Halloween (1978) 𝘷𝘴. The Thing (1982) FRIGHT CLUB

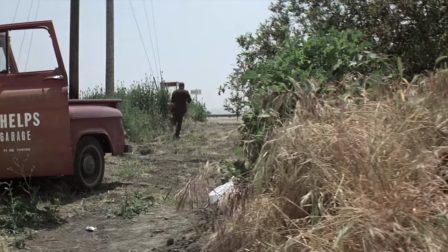(4:11)
Otherwise there's just not much depth to mine here, as we never go beyond the surface of any of the shape's victims,
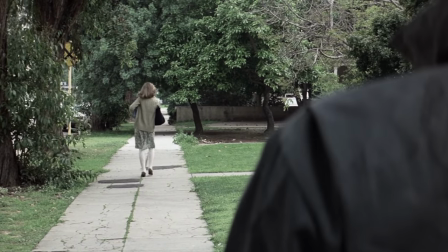(4:17)
or even with the shape himself, which surprisingly works for this premise.
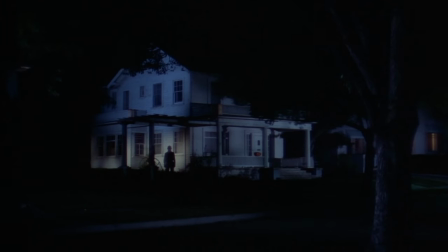(4:21)
Rarely has such a blank wall of a villain been so compelling to watch that it's kind of unexplainable why the absence of any motivation,
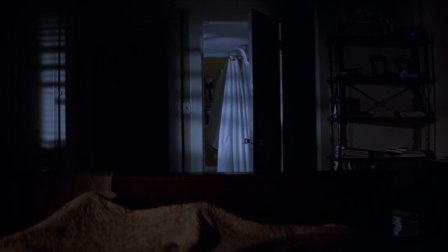(4:29)
speech, or insight would be so effective as a threat and an on-screen presence.
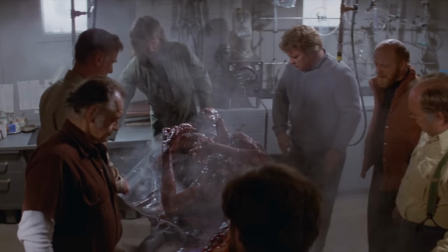(4:33)
The Thing on the other hand boasts an impressive stable of established actors, all playing easily discernible characters,
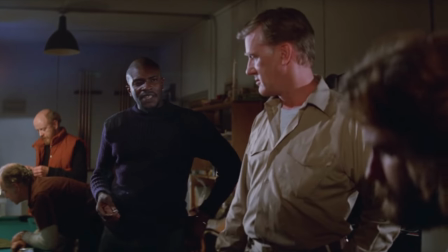(4:40)
which is no small feat with a cast of 12 men who are predominantly cloaked in winter gear,
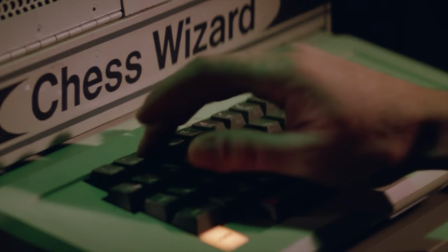(4:45)
especially when you consider how most of them are introduced with little to no dialogue within the first 11 minutes of the film's runtime.
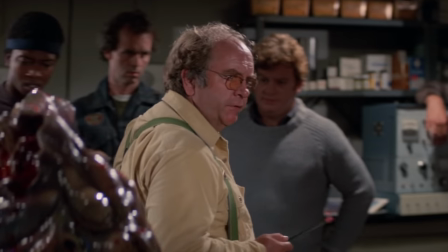(4:52)
But even when characters occupy less screen time than those in the foreground,
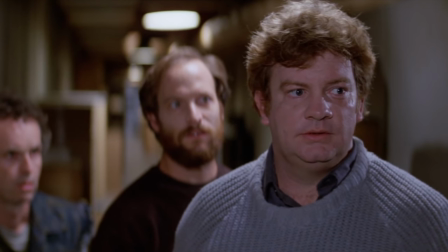(4:56)
it either means they're simply the kind of bystanders who wouldn't take the proverbial reins in any crisis,
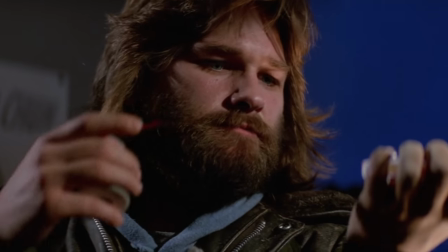(5:01)
or that they're really the thing trying to fly under the radar so as not to arouse suspicion.
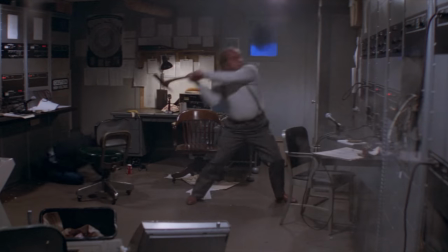(5:06)
In the end, every character makes an impression, either through the way they deal directly with the situation at hand,
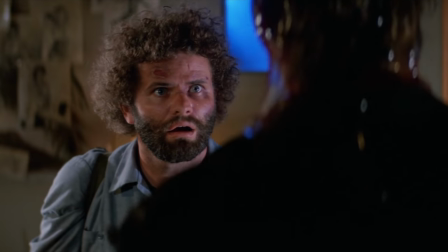(5:12)
or through their association with some memorable reveal of the movie's big bad, which, as an antagonist,
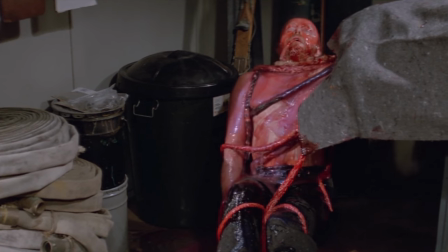(5:19)
maintains a clear objective throughout the movie to simply assimilate and survive,
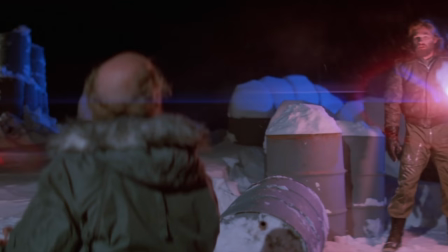(5:23)
characterizing a primal instinct that evokes an equally primal response from the crew. While characters like Laurie, Loomis, and The Shape are all incredibly iconic in their own right, their interactions here are few and far between, and despite owing that to the talents of Donald Pleasence and Jamie Lee Curtis, when you have an ensemble of such well-defined characters whose dynamic and interactions pump blood into the heart of your movie,
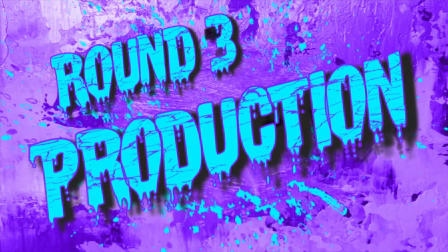(5:47)
there really is no question for me that this round doesn't belong to the thing. Halloween went into production with a $300,000 budget and a 20-day shoot.
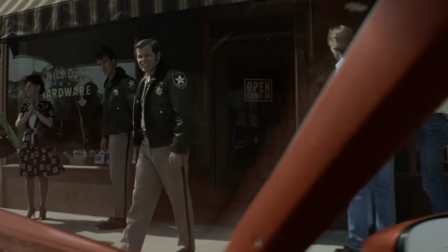(5:55)
Its overall design doesn't feel premeditated, largely because most every environment seen here is an actual component of an actual neighborhood.
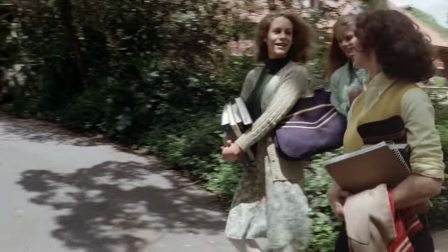(6:04)
The costumes were mostly unglamorous J.C. Penney fashions, the predominant light sources were practical in most day and night scenes,
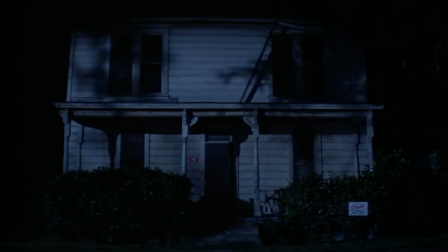(6:12)
and the film's most horror-esque setting of the dilapidated Myers House just looks like a rundown structure where anyone could be squatting.
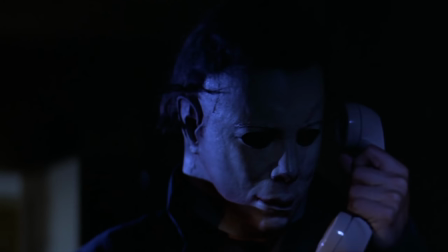(6:20)
Even the most iconic piece of wardrobe in the movie was purchased at a Hollywood costume shop for just under $2,
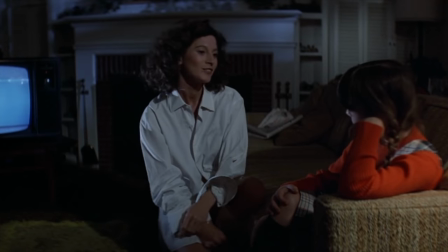(6:26)
but that doesn't necessarily mean it didn't all come together, as the combined efforts in this labor-of-love project and the modesty of the
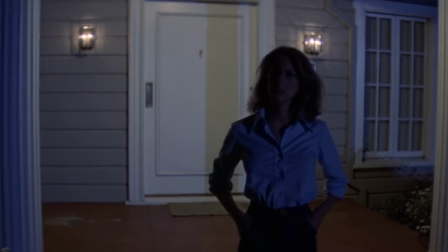(6:33)
resources available all contributed to an authentically mild small-town feel.
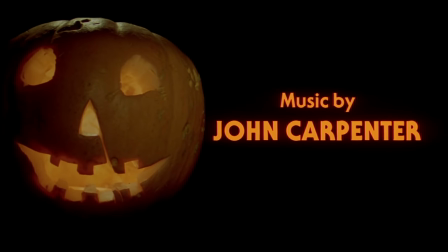(6:39)
In contrast, Carpenter's musical composition made its mark on horror history, with not one,
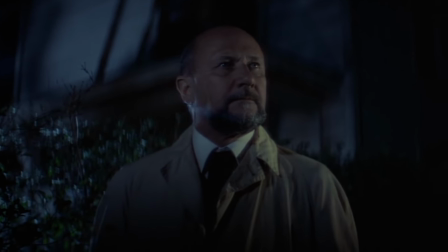(6:44)
but an entire score's worth of spine-tingling tracks that are easily identifiable from their first chords alone.
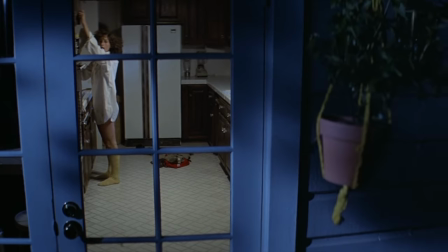(6:50)
These are the elements that, to this day, qualify Halloween as a prime example of making the most out of what you have.
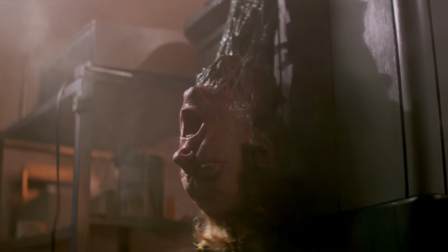(6:57)
Conversely, that might make The Thing a prime example of what you can achieve when granted the financial backing to reach the requirements of your imagination,
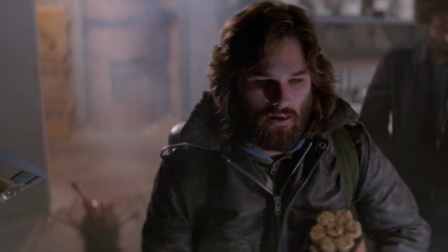(7:05)
as this time around John Carpenter's budget topped out at 15 million dollars.
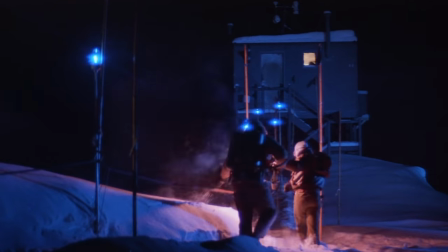(7:10)
Like Halloween, the production design here around the men and their environments is unremarkable and pedestrian,
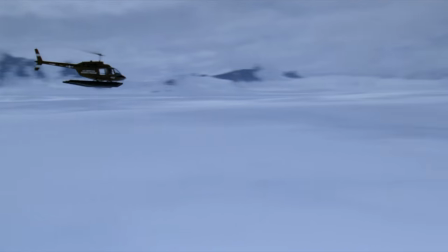(7:16)
positing a genuine world that audiences can easily access, even in extreme temperatures.
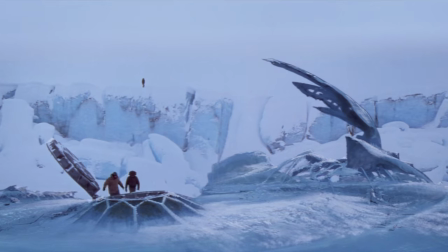(7:21)
This film however was not only presented with the task of creating a plausible earth, but a plausible otherworldly element,
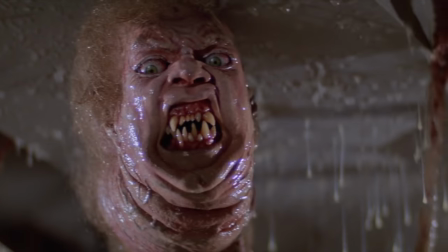(7:28)
which is pervasive in Rob Bottin's now legendary practical effects, brilliantly characterizing the alien parasite at various stages of assimilation,
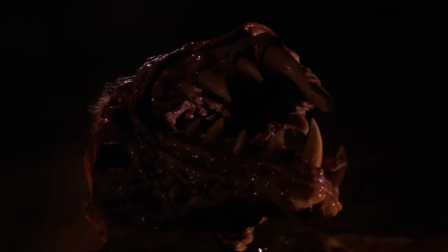(7:37)
showcasing a formidable foe in every form it assumes.
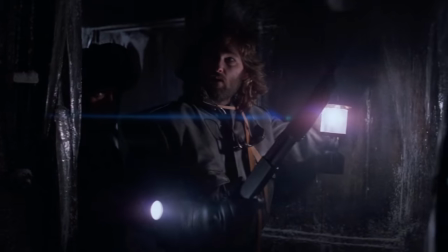(7:40)
And with Ennio Morricone's Carpenter-esque score, augmenting the hopelessness of this predicament with lush symphonic rhythms,
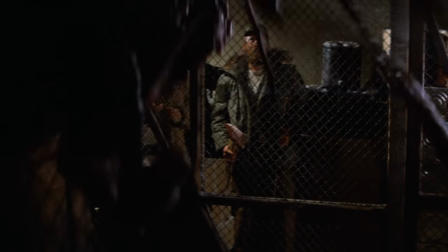(7:47)
the production elements combine to not only match, but arguably surpass the already phenomenal achievements of Halloween. Normally, I would argue that less is more, and this is in no way a vote against Halloween, but because the thing was privileged to have had a gargantuan budget by comparison, John Carpenter was able to bring his vision to life in a way that he's never been able to do before.
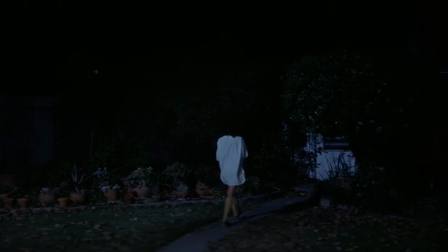(8:10)
Halloween showcases an instant recognizability, no matter what scene you happen to arrive at,
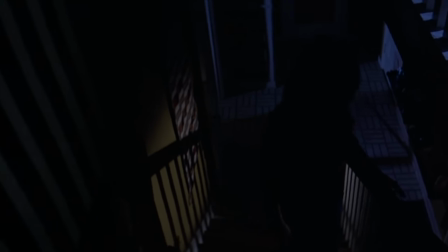(8:15)
specifically when capturing tense moments at compelling angles, always in pursuit of something remarkable in a plain setting.